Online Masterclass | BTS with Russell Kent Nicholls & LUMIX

So for this project, I shot at 5.9K internally on the S1H, with my frame rate set to 25 frames a second, and then my shutter speed set to 1 over 50th. If you want to create that cinematic look with realistic motion blur, it's important to make sure that your shutter speed is always double your frame rate, and this is called shutter angle. In the LUMIX S series menu, you can choose if you want to set your shutter speed using shutter angle or if you want to set it manually, and you can actually change that in the settings so that your camera will do the maths for you. I'm going to show you some behind the scenes of the boxing scene.
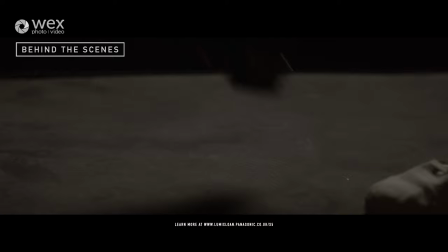23:37 So I thought I'd start with the boxing scene as I wanted to open with an energetic punch that would really grab people's attention.
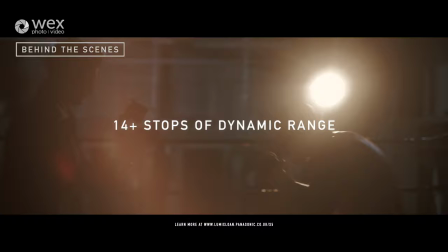23:45 So I picked a selection of the best features of the S5 that Panasonic had asked me to highlight.
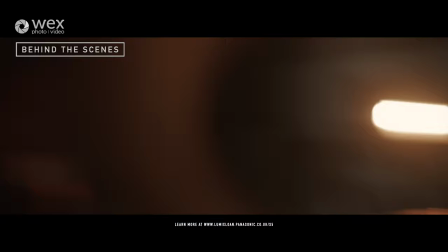23:51 And then I thought of different ways of how I could visually demonstrate them.
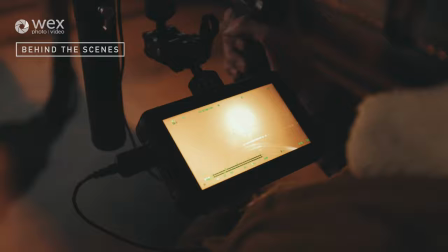23:56 I wanted to create a dark scene to highlight the camera's features like dynamic range,
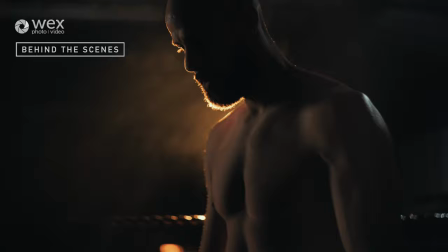24:03 vlog, built-in stabilization, and the fact that this tiny camera can record
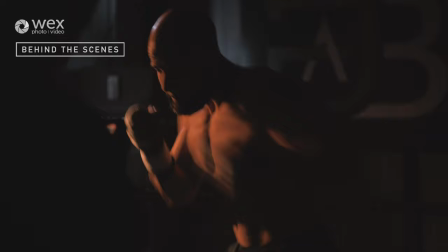24:09 5.9K 12-bit RAW when connected to an Atomos recorder.
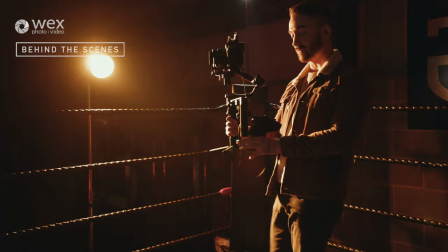24:14 We actually lit the whole scene with just 2 lights, one set to amber and the other set to daylight. And then aside from 2 shots out of the whole video, I shot the whole thing on just one camera and one lens. So that's the S1H and then the Helios 442, which is a 55mm £60 vintage Russian lens. So I do have a selection of L-mount lenses, which are super sharp and they work brilliantly. But what I love about vintage lenses is their unique character. It's not something that you'll really notice unless you're really looking for it,
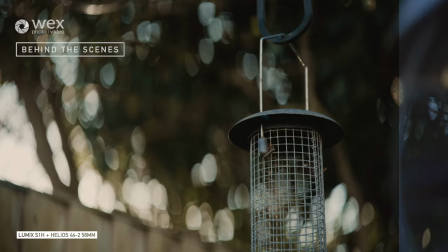24:50 but the individual characteristics of these lenses can add a really nice, like, soft cinematic look, and they're really good value as well,
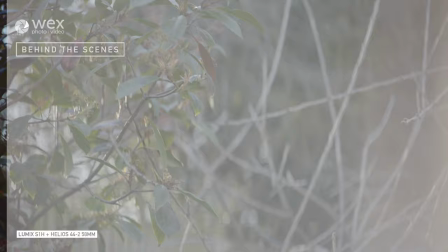24:59 and they're really easy to adapt to camera bodies like the S series with an adapter.
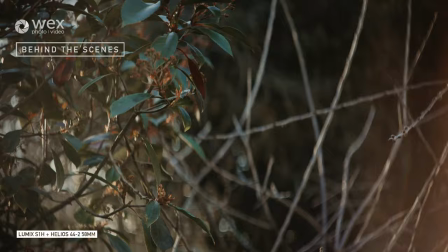25:04 I love the look of the bokeh on the Helios, and I love the way that flares.
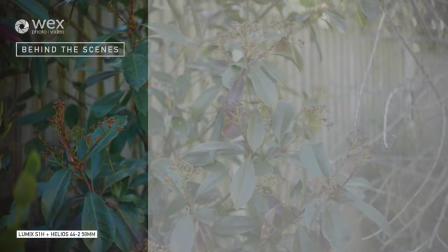25:09 I love the way that it flares when you shoot directly into the light. So that was why I chose that lens in particular.
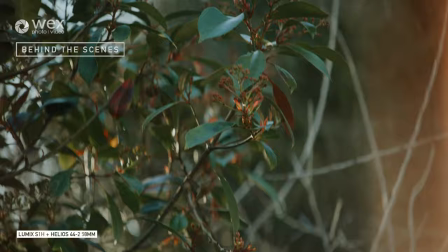25:15 You might also be wondering how I control the focus on a manual lens with no electronic communication to the camera.
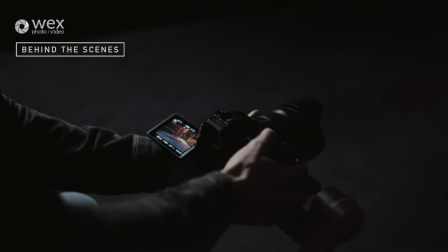25:21 And that's where the DJI gimbal's 3D focus system comes in handy. Of course, if you're not shooting on a gimbal, then you can always control the focus manually with your hand or use like a handheld follow focus.
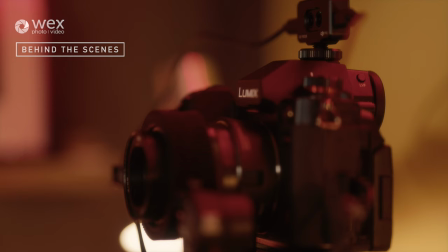25:35 But this LiDAR sensor actually detects the distance from the closest subject and then feeds that information back to your focus motor to tell it where to focus. It's absolutely magical. So I used this in some of the shots, but most of the time I was just operating the focus with the built-in focus wheel on the gimbal.
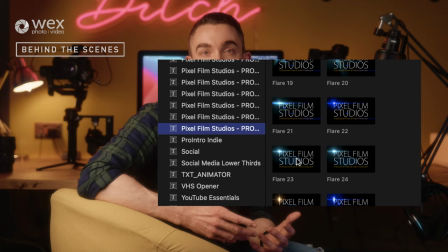25:57 So in this shot, I wanted to add a cinematic lens flare.
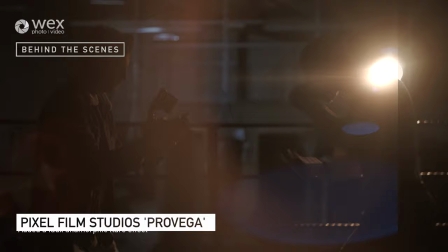26:00 So I used this plugin in Final Cut to add a blue flare, and then I keyframed it to match the movement of the camera. And then in this shot, which highlights the camera's unlimited recording feature, I wanted to show the screen display of the camera's LCD.
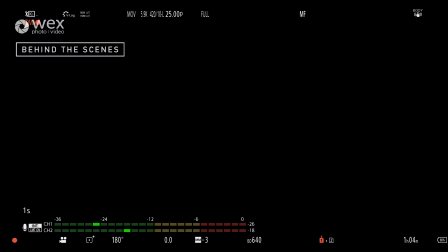26:16 So to achieve this, I just recorded a black screen on the Ninja 5 for a few seconds. And then in Final Cut, I use the screen blend mode, which turns anything black into transparent. Then I used a photo of the monitor and I just overlaid it over the top. Like I said earlier, when I was planning this advert, I wanted to make sure that each scene would somehow connect with the next.
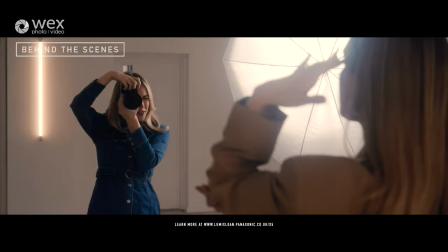26:40 And then this next scene is probably my favorite one.
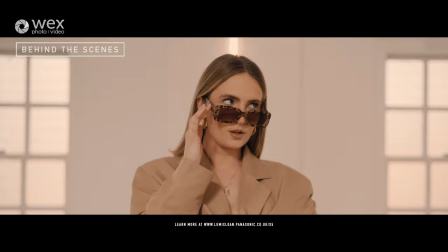26:42 This is my friend Rose, and this is Alice, who is playing the photographer, and she is actually a photographer in real life as well. A lot of the photographers I work with on most of my projects and weddings and shoots are women,
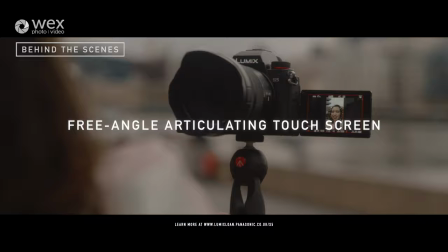26:57 so I wanted to make sure that the ad had an equal split of both females and males using the camera in different scenarios.